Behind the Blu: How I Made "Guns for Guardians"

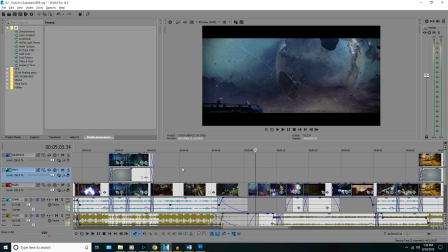727s
We were definitely eating meat and potatoes at the beginning, but now we're getting grade A filet mignon with a side of bacon.
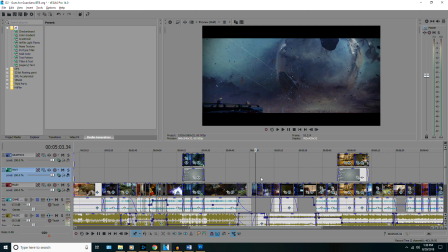735s
Okay, we're getting the real deal meal right now for this final bit where we're talking about the origin story.
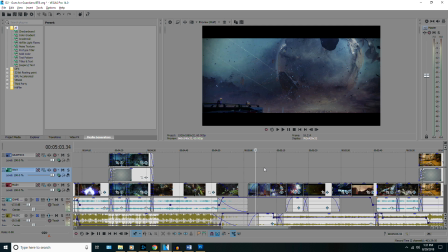741s
This was a very big deal. It combined a lot of different stuff.
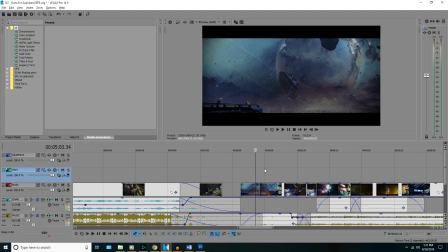747s
It combined slow and emotional with intensity and action, a little bit of slow motion in there.
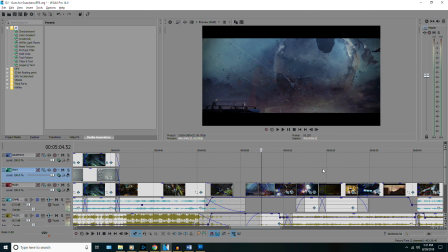754s
It was very exciting. So we started off by showcasing a lot of the beautiful scenery in Destiny 2,
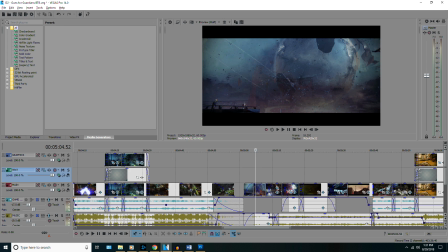762s
but there was also a little bit of concept in this introduction to the origin story. Because this is the first weapon that you get in Destiny 2,
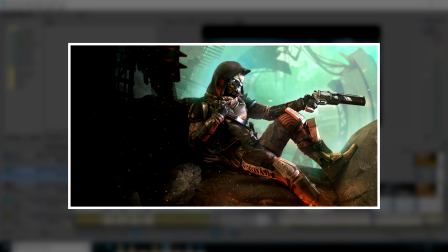773s
the actual first gun that you get, I thought it was important to show off as much of the characters in the game as possible.
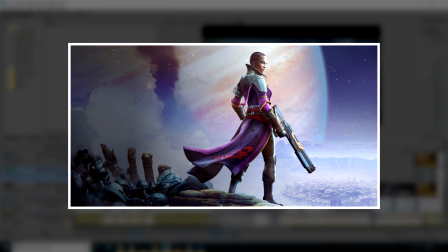782s
So I wanted to show off Cayde, Ikora, and Zavala in the tower,
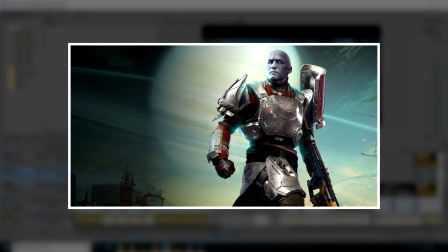788s
because they are pretty much the first characters that you meet in Destiny 2. And if you're somebody that never played the Destiny franchise, they're the first characters that you meet, period, for the Destiny universe.
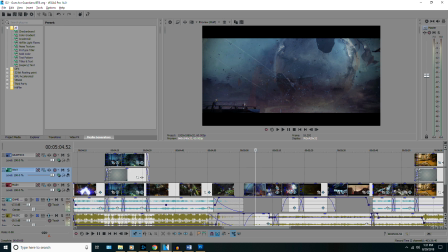799s
So these guys are pretty much the beginning of your story with Destiny. So we start off by slow panning around the different areas in the tower where Cayde,
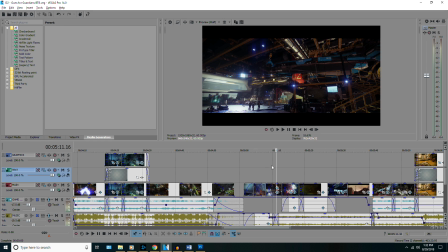811s
Ikora, and Zavala like to hang out.
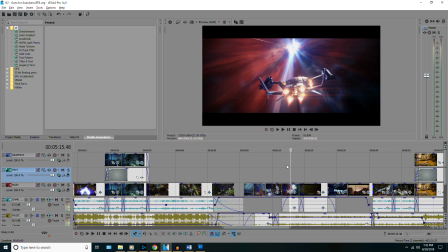815s
And then the next transition, we go into this scene where we're flying in the hyperspace,
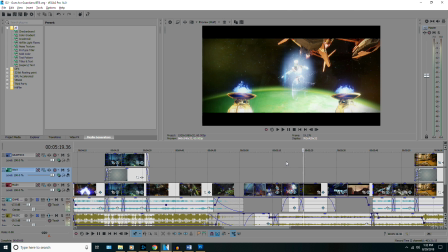822s
about to exit it and go to a planet, and we transition into landing on the Leviathan raid.
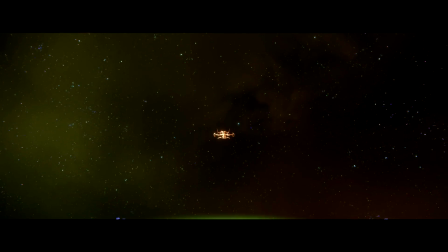829s
Now, this is a cutscene that they give you in the game when you land on Leviathan for the first time for the week,
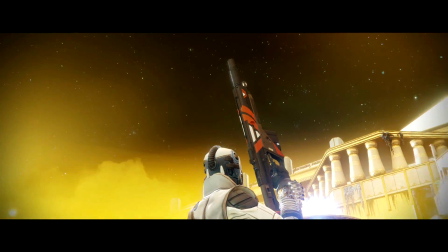835s
and I thought this cutscene was pretty relevant to the dialogue that was going on in the script,
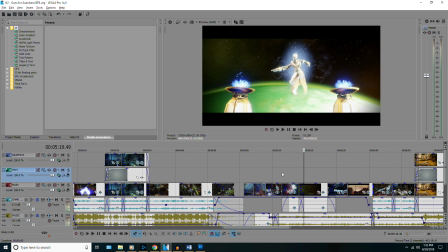843s
because it talks about the fact that the Vanguard weapons are stepping stones. You use these very basic guns in order to complete the raid so that you can get better guns. And I felt like this cutscene, especially while my character was holding the origin story in her hand,
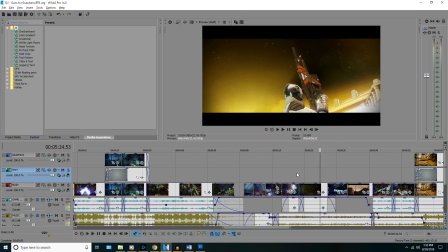862s
allowed you to feel this sense of we're looking towards greatness.
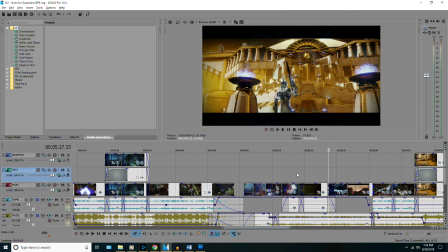869s
We're looking towards ultimate potential and splendor. Loot beyond our wildest dreams lies ahead of us, and the origin story is going to help me get it. So no, I don't normally like to use cutscenes that are made by the developers when I do these Foundry Favorites videos,
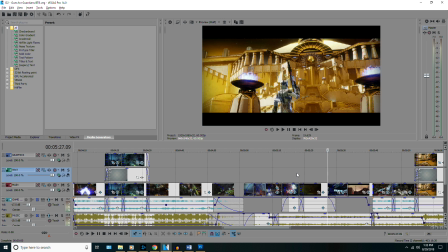887s
but I thought this one and a couple of others spoke so much to the concept that I wanted to convey that I decided to throw it in there.
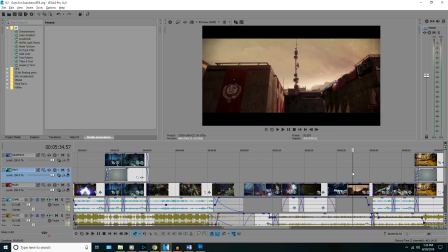894s
And then finally, there was a nice clip from the end of the game where Zavala is walking towards the posting that he stands at forever, and I just thought it was a really nice scene, so I used it in there. So let's go ahead and watch this little quick introduction.
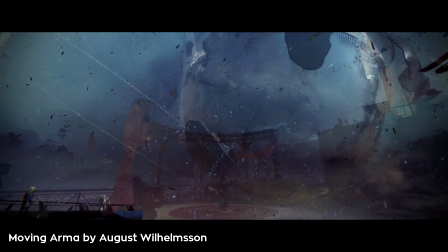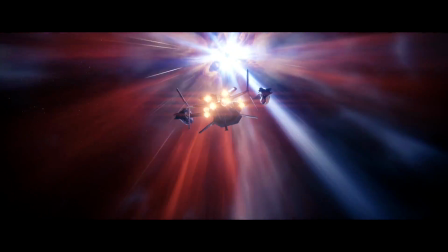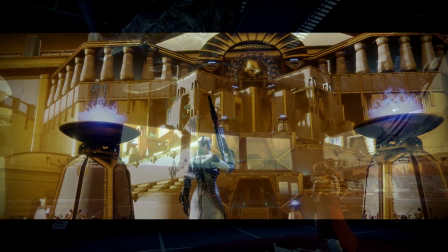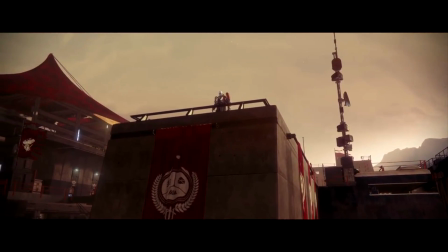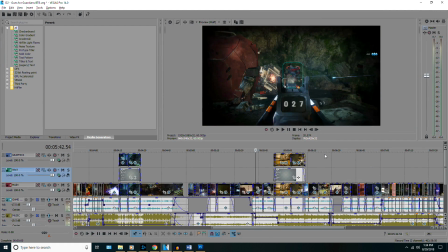954s
Now, another thing that I tried very hard to do with this section is I tried to
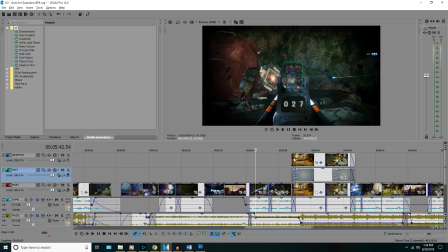959s
keep the cinematic feel through as much of the video as possible.
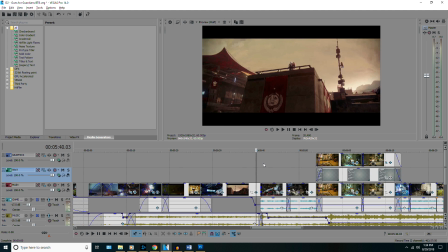964s
So even as we transition from
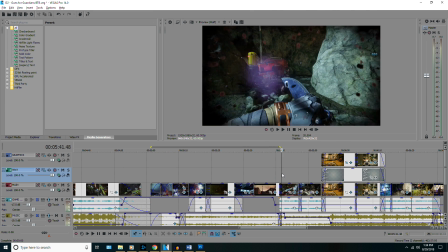968s
what I consider the cinematic section into a more gameplay focused section, I'm trying to keep things on beat.